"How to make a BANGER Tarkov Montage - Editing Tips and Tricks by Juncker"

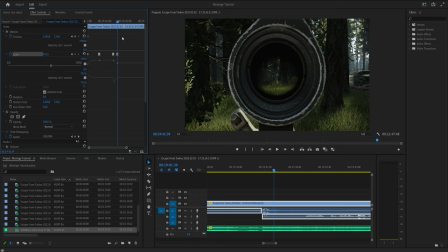(4:08)
And that's also why I play without my HUD, to make zooms more cinematic. Because if there's like the little guy holding his gun here, it would like stick out and people are like, huh? Not that many people would focus on that, but it's still a thing that I like not having. All right, so now... You see how it zooms out with it? I kind of want to zoom in more, to be honest, so it like gives a bit more of a punch.
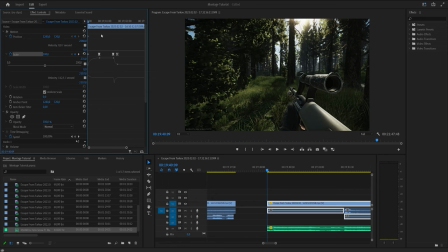(4:27)
So let me change these two keyframes to zoom in even more. See that?
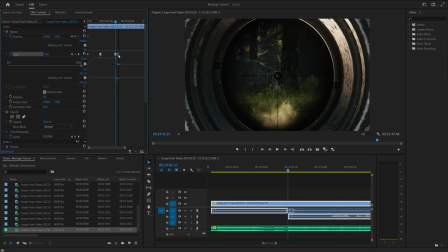(4:32)
It's not fast enough. So therefore you can go like, oh, let me just move a little bit. That's cool, right?
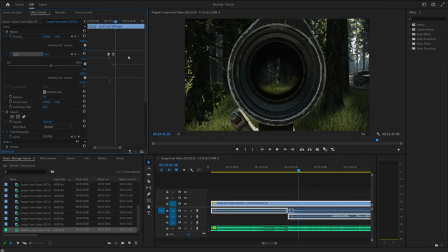(4:37)
So now I think you can do is you can add the bounce by going a few frames ahead and then making a little add remove keyframe. And then you go back to the other keyframe and you make it go even further back than it normally should, right? And then that'll give it like a nice, you see that? It kind of a punchy effect.
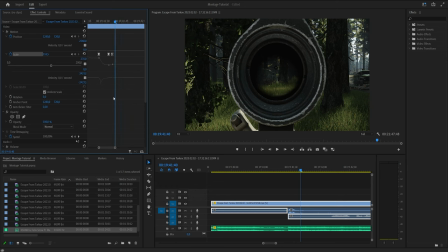(4:52)
This one looks pretty terrible because I didn't, it needs to be a bit more like this. See, that's nice, right? That looks nicer. So you kind of fiddle around with it, move it. See that? Gives a nice boom. Like you actually shot a gun, like a Call of Duty recoil type shit right there. That looks nice.
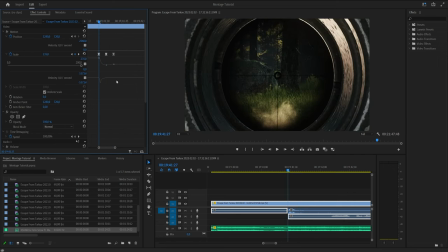(5:07)
That looks really cool. I like that. And it's very simple to do. And like, that's really the kicker, is that this is actually quite simple stuff. You know, there's no like big transition pack and shit. I do have a transition pack. It's called Handy Seamless Transitions, but I don't use it anymore, really.
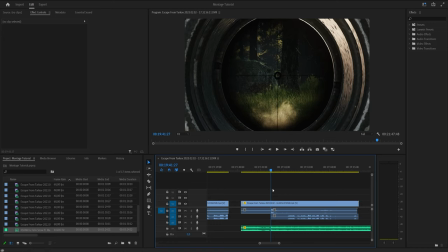(5:25)
I use it like 3 times with a Tarkov Wipe 5. Otherwise, I do purely my own transitions. Right, so now we have that in order. We have our first bullet shot of coolness. We can add even more by doing a nice, you know, S shake. I'm judging you guys have Sapphire. If you don't, roottracker.org has it for free.
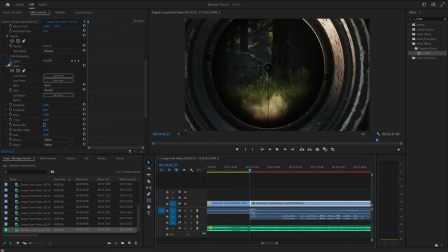(5:41)
It's a great website. You can do a little bit of fiddling. S shake is one of the fundamentals when it comes to video editing. It adds shaky cam, as you can see. This one just doesn't make any fucking sense, because why would it be shaking right now? I only want it to shake when he shoots, because that would, you know, look cool and make sense. So we can do more keyframing.
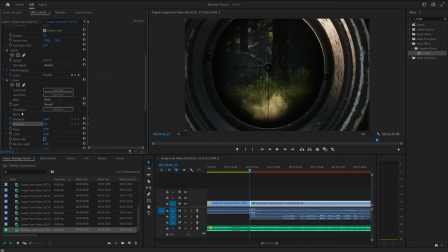(5:59)
Yay, I love keyframing. Keyframing is the best. I love keyframing in video editing. So you're going to do that a lot, by the way, keyframing. So we started off at 1. Maybe we could change that to 2. Maybe get 15 frequency, right? That's really it. You can enable motion blur. I kind of like that. Motion blur looks good in videos. It doesn't look good in games, all right?
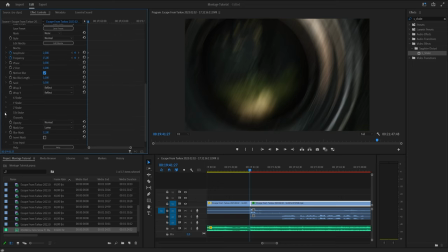(6:16)
Turn it off in your games. Turn it on when you're editing. Then we can tilt. We can, you know, a little bit of that. So, like, kind of rotates a little bit. Doesn't make that much sense. Let's keep it low. All right. So now we have a nice setting here. But you can see it keeps going. And it's like, ah! That's where keyframes come in. You know, this would make sense if you were, like, going, like, ah!
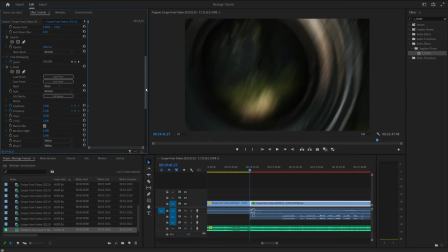(6:33)
Holy fuck! You know, then we'd have some shake on it. That'll look cool and look funny. It'll, you know, bump up the funniness of that scream that you're doing.
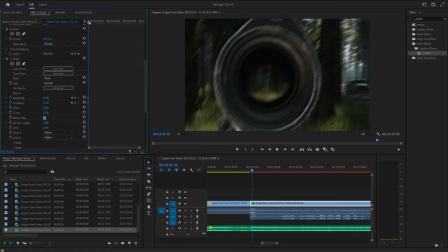(6:41)
But for this simply being a bullet shot, let's move it to when he stops shooting, which is around here, and then we just make it 0 and 0. And you don't have to do it down with the ramp. See that?
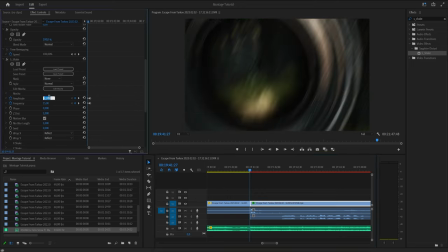(6:53)
So that's like way too much, and it's like super over the top, so you can like, okay, let's make that like, you know, down to this again.
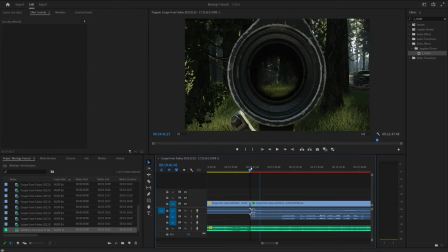(7:00)
And that's like, all right, that's all right. It doesn't add that much, but it adds that blur that we like. You know what I'm saying? So that's like a very impactful shot.
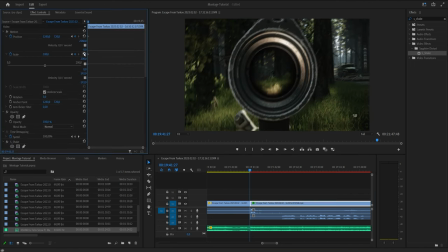(7:09)
So if we look at like the difference between jack shit, right, and what we had, see that?
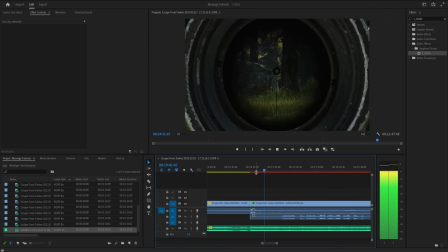(7:17)
Wow, so cool! Oh my god, you know what I'm saying? So definitely a big thing here is adding stuff like this. So now comes into transitioning, which is we go here. There's a little clap here. We can cut here, right.
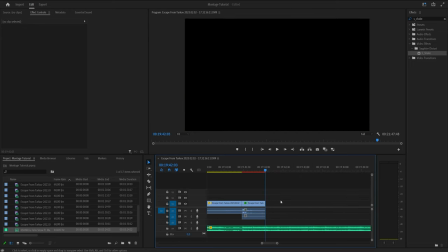(7:29)
Get rid of the clip. We don't really want it. You can find your own part to cut at. It all depends on where you want to cut. In context of the clip, for example, some, you know, dung dung sounds here you could cut at. Try to always cut it to the beat of the music. People love that shit. They go wild for it.
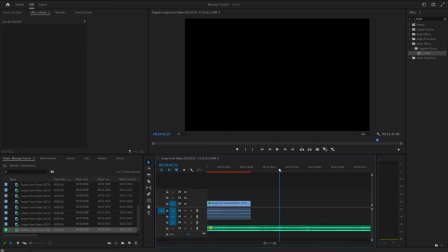(7:45)
It's very easy. You just like literally just think before you cut. You know, I'm just like, oh, clip's over. Let me just cut. You know, whatever. Like, well, it doesn't make any really make much sense.
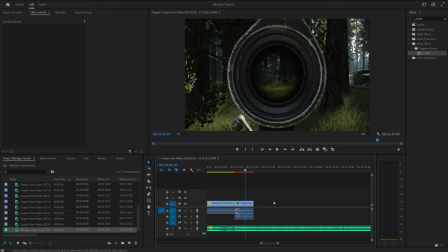(7:56)
In terms of the music, it's all how far you want to go with this. You know, if you want to make something cool, then obviously you have to sink teeth and time into it.
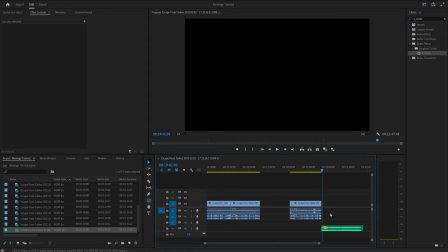(8:04)
So now we have a nice cut place here, so let's find a different clip where I do something cool. What about this one?
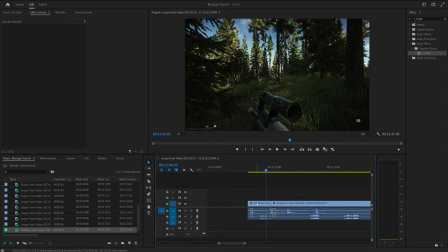(8:09)
That's enough. A cool okay. Clip because I one-tapped that guy, kind of. I bursted him. So we take that clip.